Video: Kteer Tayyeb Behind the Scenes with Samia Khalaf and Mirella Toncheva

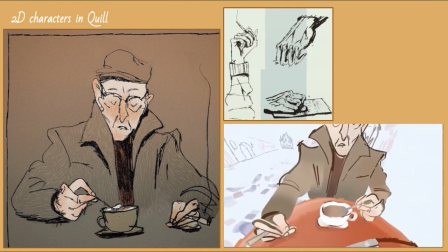24:01 And then some of them you can tell what jobs they used to make. or do, that also adds another level.
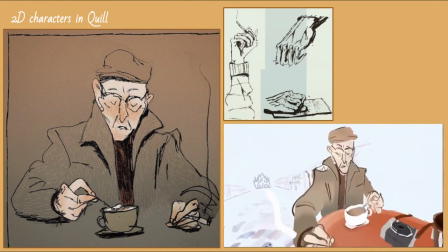24:09 So yeah, I was drawing all his hands, and I wanted that when I made him in Quill is to keep that character going with his hands,
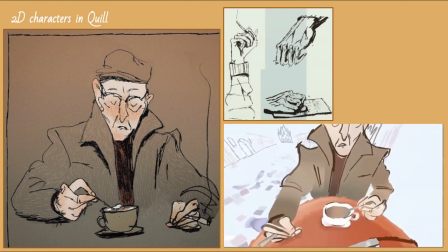24:19 but also as well not going over the memory budget.
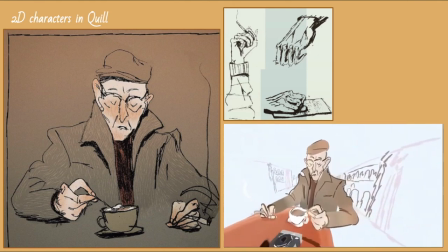24:23 So you can see in the GIF that it works from different specific views,
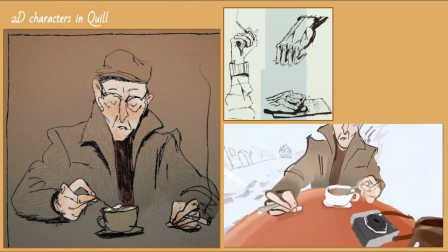24:31 but once you go past it, I don't know if I showed it, but I can definitely show you that. That's when it breaks.
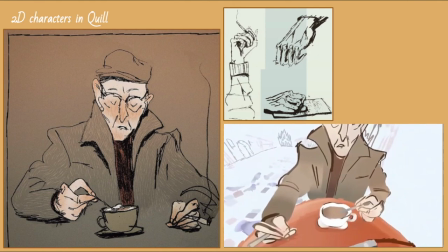24:36 So that was the challenge of, you know,
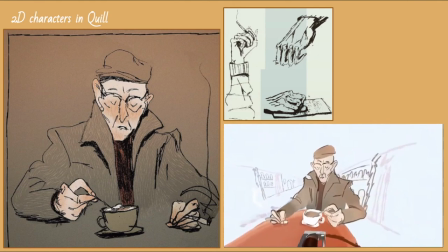24:39 making this two and a half D style will also stay consistent.
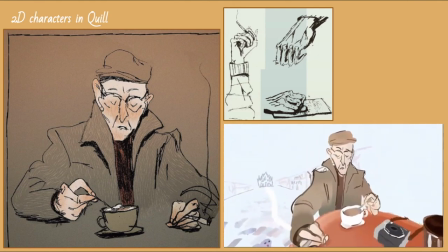24:46 That also goes from the same for the faces as well.
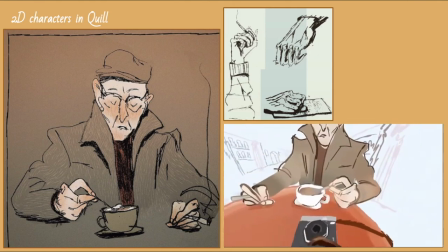24:51 Yeah, and then the next one, please.
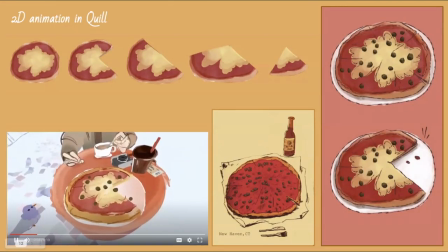24:54 And then the other thing that I attempted is creating 2D
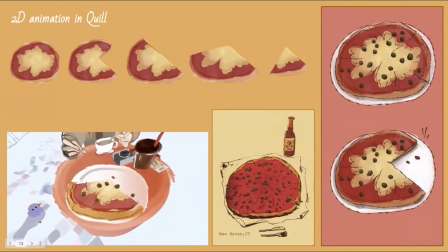25:00 animations outside of Quill and then moving them into Quill and combining them with the Quill strokes. So the the pizza was one of them and I painted these in in Photoshop. Oh, sorry. Yeah. So I painted the the those pizza pieces in in Photoshop.
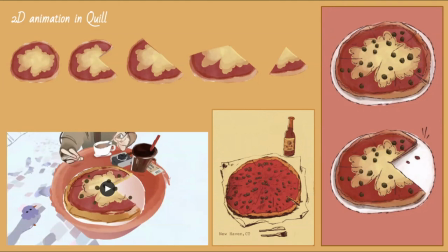25:18 I knew where I was like going with the timing so it wasn't really that complicated and then I put all these PNGs in quill, organized them and then added full strokes in a way where it also matches as if I was you know drawing this on paper.
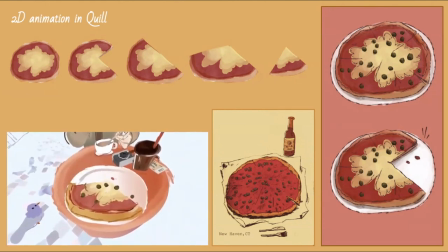25:36 And I think definitely the shape of the brushes in quill helped me with the style as well because I mean you can definitely work make like clean work with it but they're also flexible enough that if I do like the sketchy style they would actually feel like pencil strokes or brush strokes um
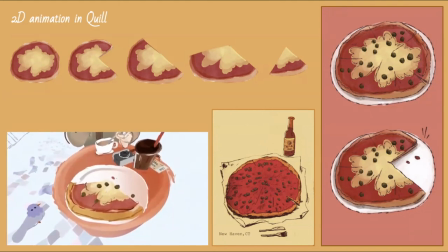25:54 and yeah these two pizzas the one on the right is was from Italy and the one on the left was um from New Haven Connecticut if you guys are ever in there there's a really good um also Italian place but he he started it from 1920 I think or something so they're both
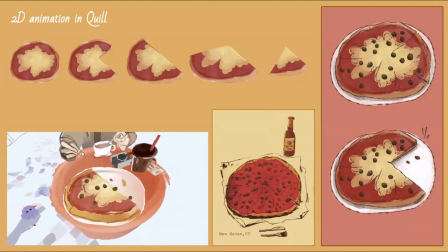26:11 Italian pizzas they're both good but Samia which one's better ah I um it's really difficult it's the most important decision of your life okay now okay i'll say the one in milano milano just because i was having it with my uncle the one in connecticut i ate it by myself so the other
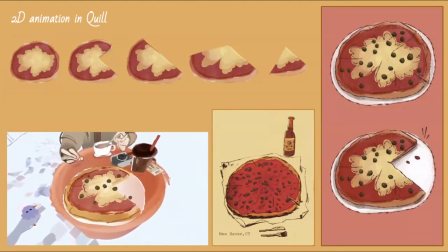26:29 one was more i don't know had more flavor cool and
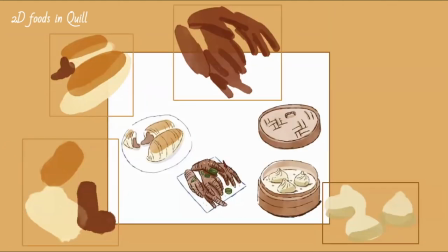26:36 then um yeah this is another example of foods equal and um one things that i i did just in general for all the foods is that the the bulk majority or shape of the food I would paint in Photoshop and then I
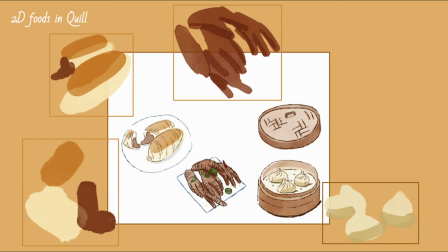26:53 would take that into twill and 3D model on top of it or draw which I will show you right now in twill.
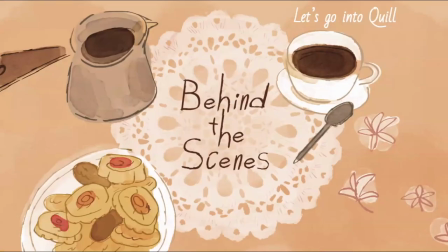27:03 Awesome. Yeah I just wanted to say it was really cool watching her like concepts and while I was doing the whole process it really inspired me as well so. So Mervyn, at what point did you see the VR version, actually? It was right when I finished the storyboards. It was the very, very last pass. Samia started doing a VR pass where it was just like little blocks and kind of moving around. So that was the very first time.